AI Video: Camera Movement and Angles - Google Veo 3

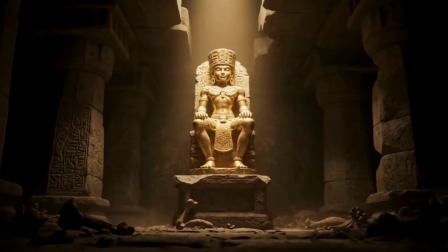10s
You know, AI videos aren't just about explosions or over-the-top action.
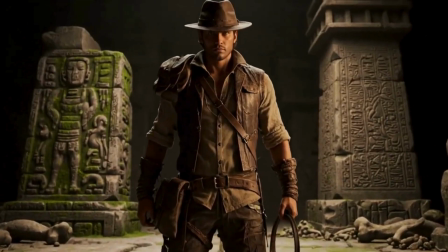17s
Sometimes it's all about the build-up, that slow, steady tension.
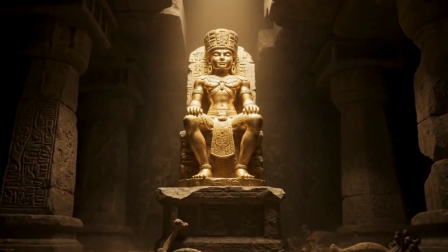22s
The cinematic moment where you just know something big is about to happen.
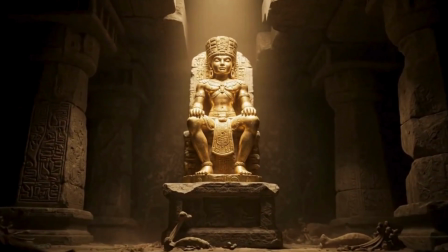28s
I decided to recreate a classic scene using nothing but AI.
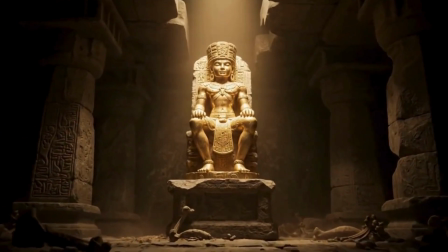35s
Inspired by Indiana Jones, I went for a slow Dolly In full of mystery and suspense. Step 1. The character. I needed someone who felt like Indiana Jones, so I painted the image with words.
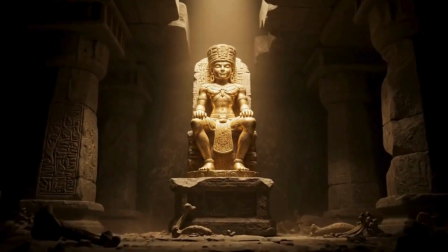50s
Rugged features, sun-kissed skin, a dusty fedora casting shadows over intense eyes. That unmistakable adventurer vibe. I described every detail, the leather jacket, the whip, the stasher,
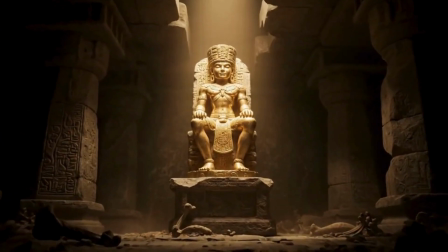66s
until he looked like he's just stepped out of the jungle, ready to dodge traps and grab the prize. But before jumping into video, I took a crucial step. I tested the design using a text-to-image generator.
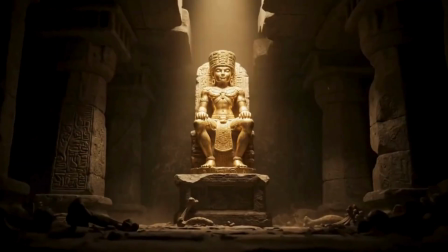81s
This isn't just a preview, it's where you shape the entire visual identity.
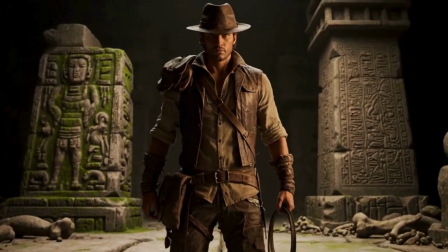87s
It let me refine the look, the lighting, the clothing, until everything felt just right.
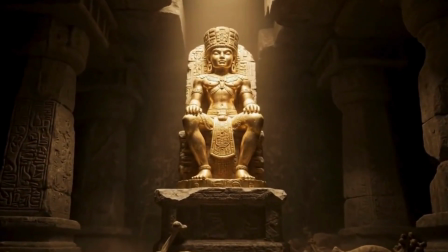94s
Honestly, this step saved me a ton of time before jumping into video generation.
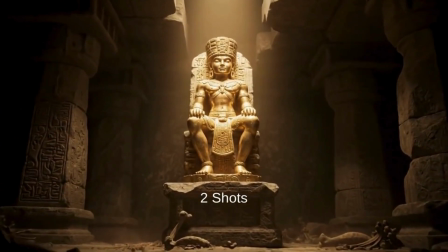100s
Now here is a pro tip. In the original film, the treasure is in front of Indiana.
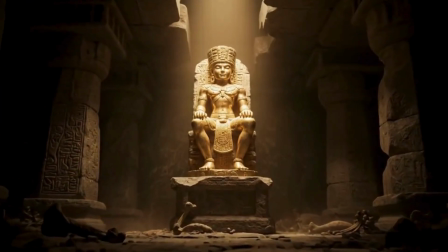106s
To mimic that, in an AI-generated video, I had to break the scene into 2 distinct shots,
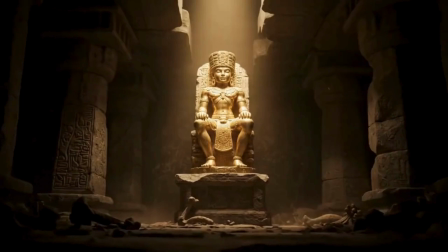113s
each with its own full description, with camera movement, background, subject, and lighting. I also used a negative prompt. I wanted Indiana to stay completely still during the Dolly In, so I added,
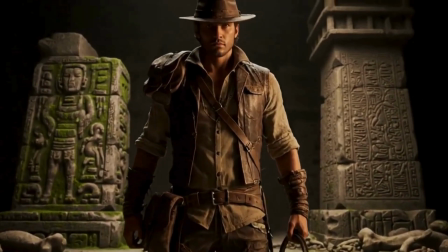128s
"The man doesn't move," to prevent the model from animating him walking forward.
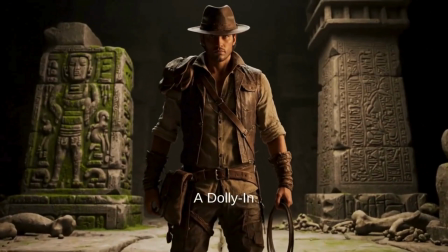136s
A Dolly In means the camera physically moves closer to the subject.
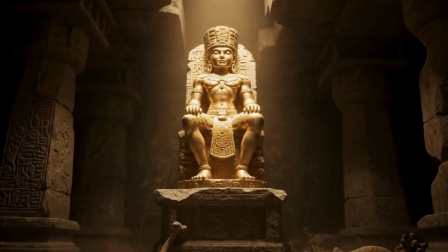141s
It's not a zoom. It creates a smooth, cinematic approach that adds depth and suspense.
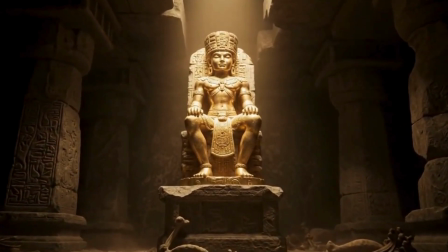150s
Want to try it yourself? Here's a short version of the prompt. Scene 1.
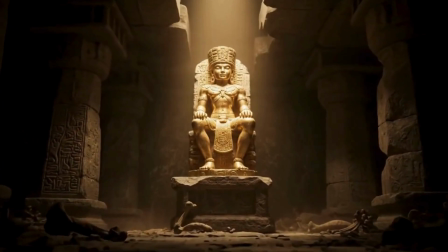155s
A rugged man stands still inside an ancient temple.
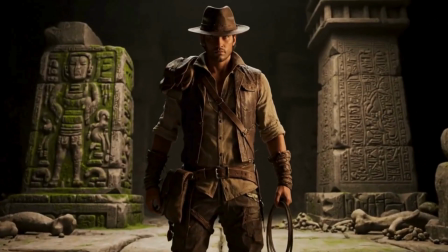160s
The camera slowly dollies in toward his face as tension builds.
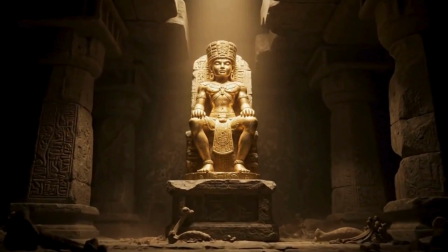165s
He doesn't move. Scene 2.
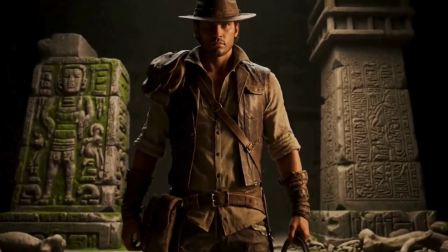168s
A Dolly In towards a golden idol that sits on a pedestal in a dark chamber.
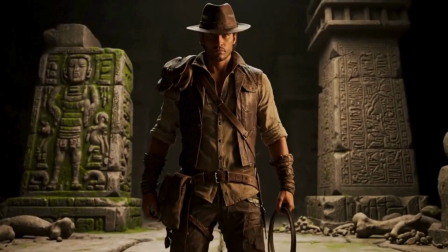176s
The lighting is moody and the mood is adventurous and suspenseful.
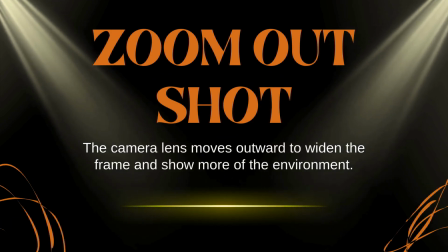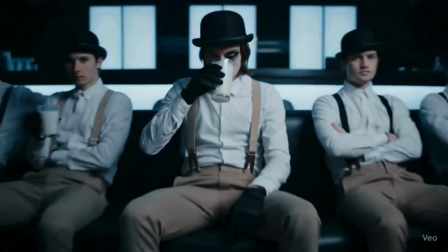187s
A disturbing, uncomfortable moment recreated entirely with AI. Here is how I did it. The opening scene of A Clockwork Orange is creepy enough on its own,
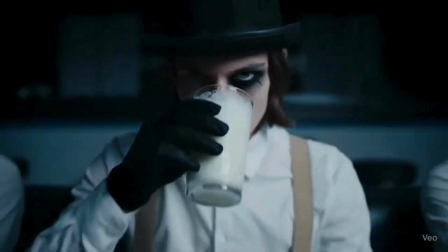202s
but when I recreated it with AI, it gave me that same uneasy feeling.
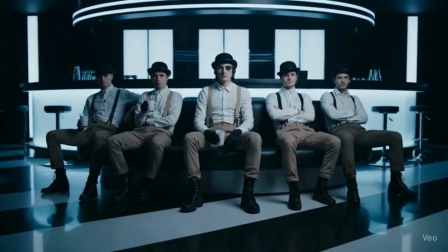208s
I started by describing Alex in chilling detail.
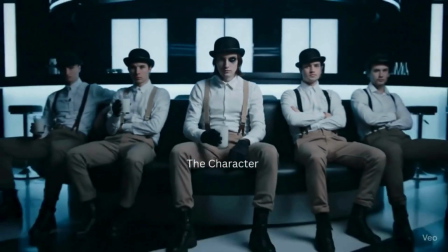212s
The one-eye makeup, the cold stare, and that unsettling smirk.
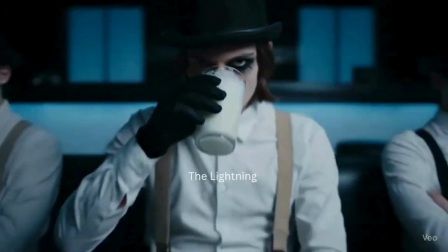219s
To intensify the mood, I added a harsh overhead spotlight,
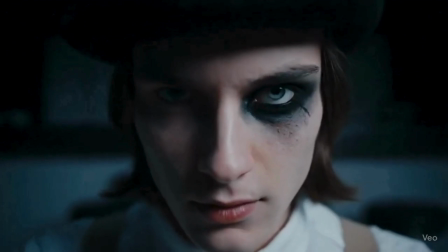224s
casting deep shadows across his face to create stark contrast between light and dark,
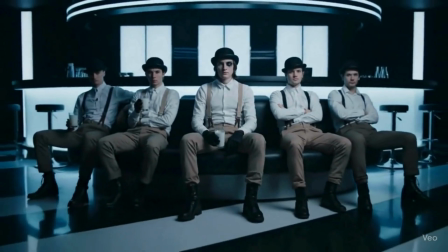230s
a technique known as chiaroscuro lighting.
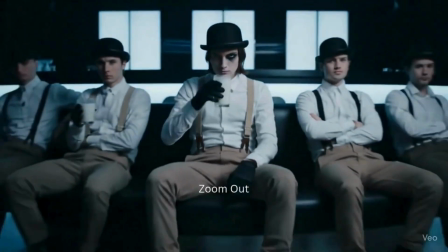235s
The camera starts in a tight close-up, then slowly zooms out to reveal not just Alex but his entire gang.
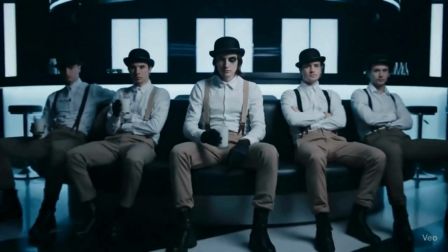244s
Zooming out is often used in filmmaking to build tension or slowly revealing a disturbing truth.
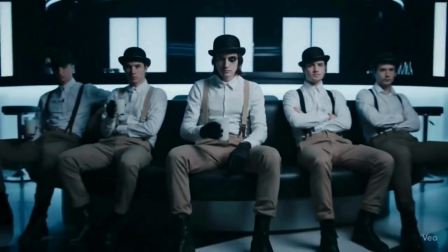252s
Zooming in, on the other hand, draws attention inward, heightening focus, intimacy, or pressure.